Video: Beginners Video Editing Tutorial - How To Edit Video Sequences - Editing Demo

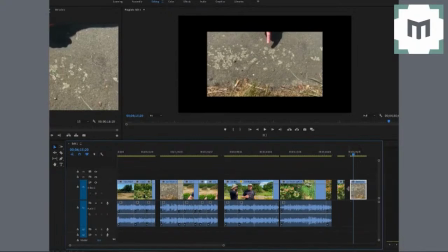8:07 What I need to do then is to cut a little portion of this shot and overlay it,
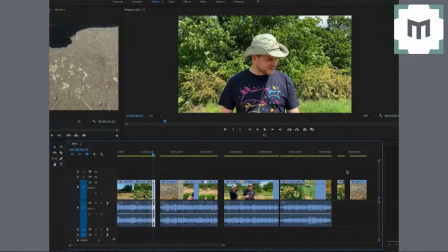8:15 so when Joe refers to the path, miraculously the viewer sees the path in question.
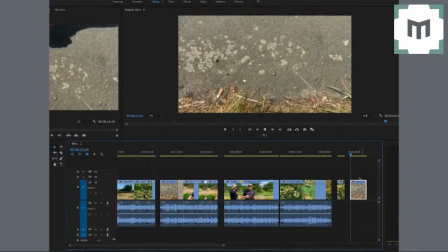8:22 So here we go.
That's a path, definitely, isn't it?
I think it makes sense that you don't see his finger because he stood up in the other shot. So it would make no sense to have him,
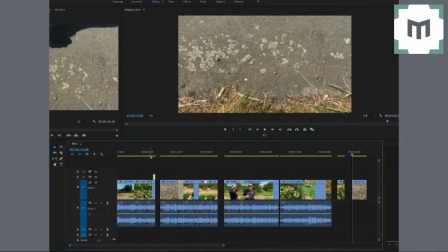8:41 if he stood up in one of the shots, to then see his finger miraculously sort of poking into the frame on the path.
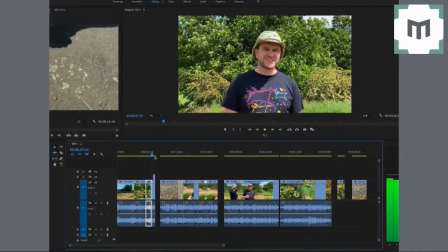8:48 It just wouldn't make sense.
For example, down here on the path.
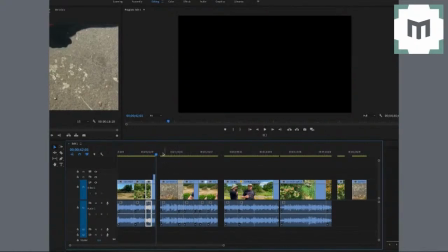8:53 There you go. So suddenly that then makes sense because you're expecting to see the path as soon as Joe refers to it.
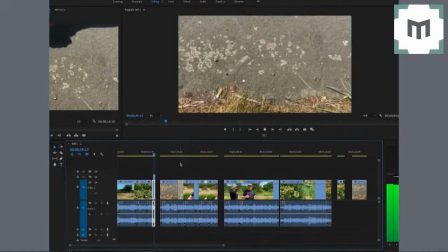9:01 So with the addition of a cutaway here, it makes sense.
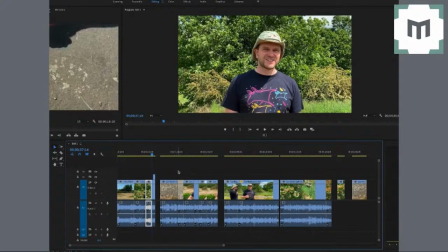9:07 That is one of the staple editing points, the notion that if something is referred to, you show the viewer what the presenter was talking about.
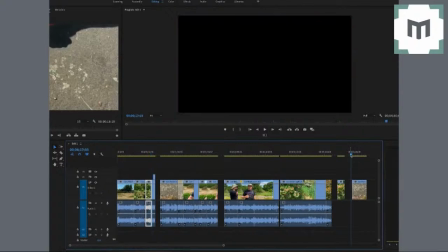9:15 So that is cutaways for you. You'll notice as well, just very quickly, that obviously here there is no audio.
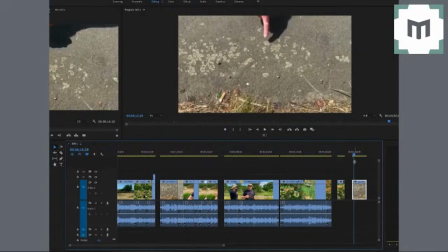9:22 So when I went through and selected the clips and clipped them up, obviously the cutaways, I'm not going to need the audio that came with the cutaways because they are only ever going to be overlaid
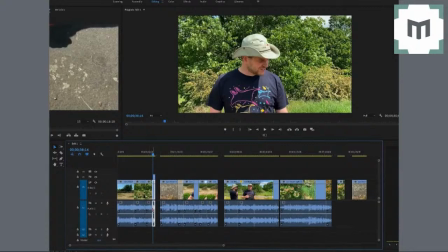9:35 over the voiceover, the big bit of Joe talking about what it is. So with cutaways, you very, very rarely need the audio.
But that then means it's a nice bridging shot. Down here on the path, it's a well-trodden path.
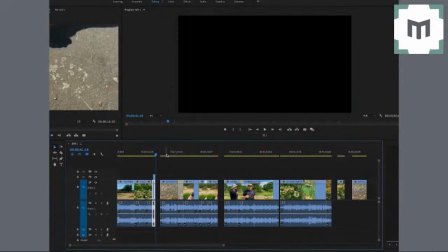9:52 It's a lovely bridging shot now into the next sequence where he goes into more detail about the path.
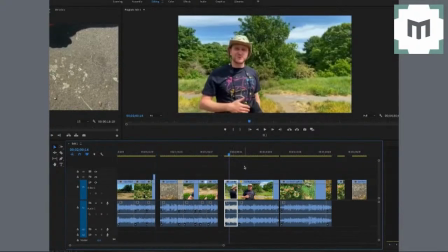9:59 Again, here we've got a sequence where Joe is talking about swifts.
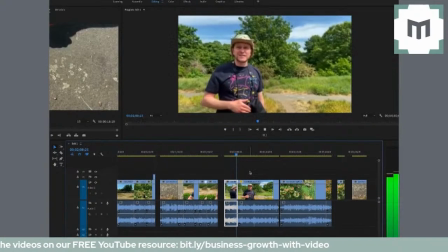10:04 Now, April and May, and they depart. this is quite a long sequence. It's probably about, maybe a minute long or something. A minute is an awfully long time to keep the same shot. Look, you can see, same shot.
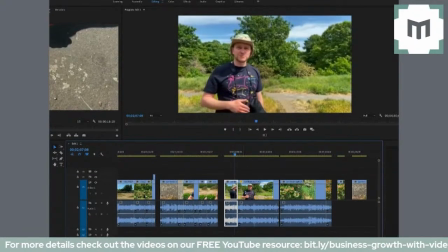10:17 I've clipped out a little and an here, but it would be a very long and quite monotonous sequence. What I need to do again is find cutaways that I can illustrate the swifts that he's talking about.
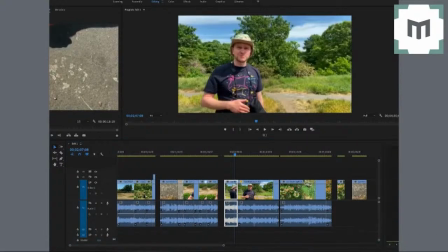10:31 In this case, they're stills, so I need to go and find the stills, which I can then import here. So there you go, there is a nice swift. Now let's work out where to put it.
I'm just watching some swifts flying over.
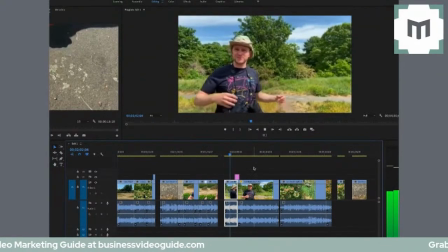10:47 Now this is a really beautiful aerodynamic scythe-shaped species.
I think we put it there. Oh, we put it there because he is referring to them. Let's give that a little sense check.
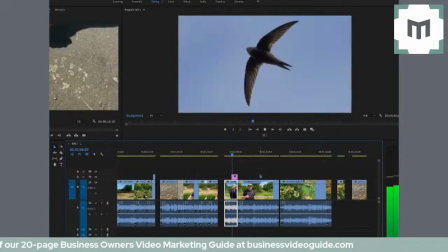11:02 Scythe-shaped species, which visits us in the summer months.
Actually, that's a bit too late.
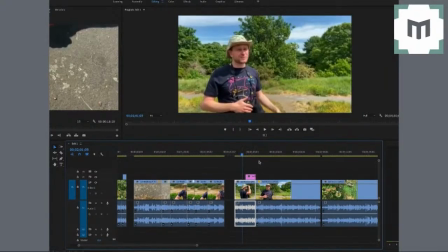11:07 As soon as he says, my sense is it's size-like species,
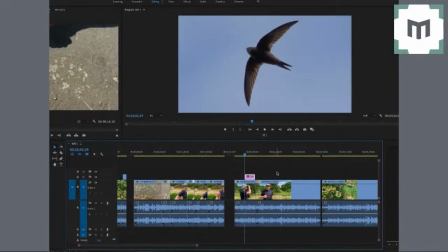11:13 then you want to see what he's talking about because he's referring to the shape of them.
Which visits us in the summer months. They arrive in late April.
And we've seen enough of it. With stills and things, you tend to want to allow a minimum of about 3 seconds for people to really sort of absorb the information.
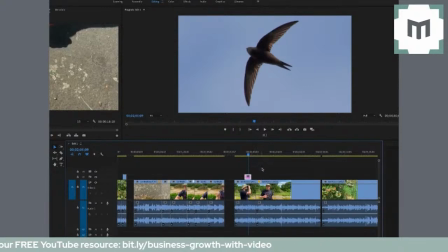11:31 And also, it does need to be driven by the narration underneath.
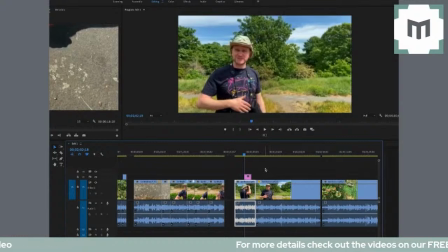11:39 You don't want to be staring at any one shot for too long. That's the whole point here. So let's just do another little sense check.
Which visits us in the summer months. They arrive in late April and May, and they depart July, August.
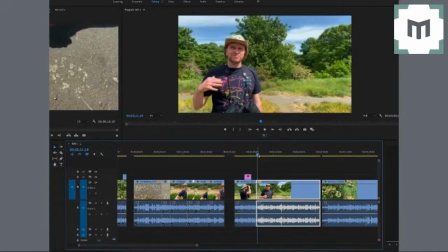11:54 They need...
Now, this is an issue that you're going to come across a lot. The first thing you do when you start to assemble things on a timeline like this is you go through and obviously you take out all the pauses,
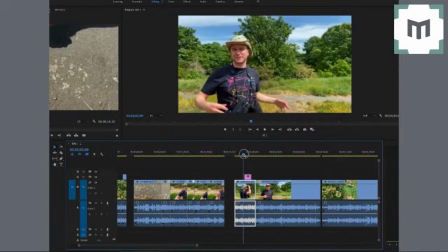12:06 all the anything that they messed up or whatever. So you will end up with lots of what are called jump cuts like this.
July, August. They need...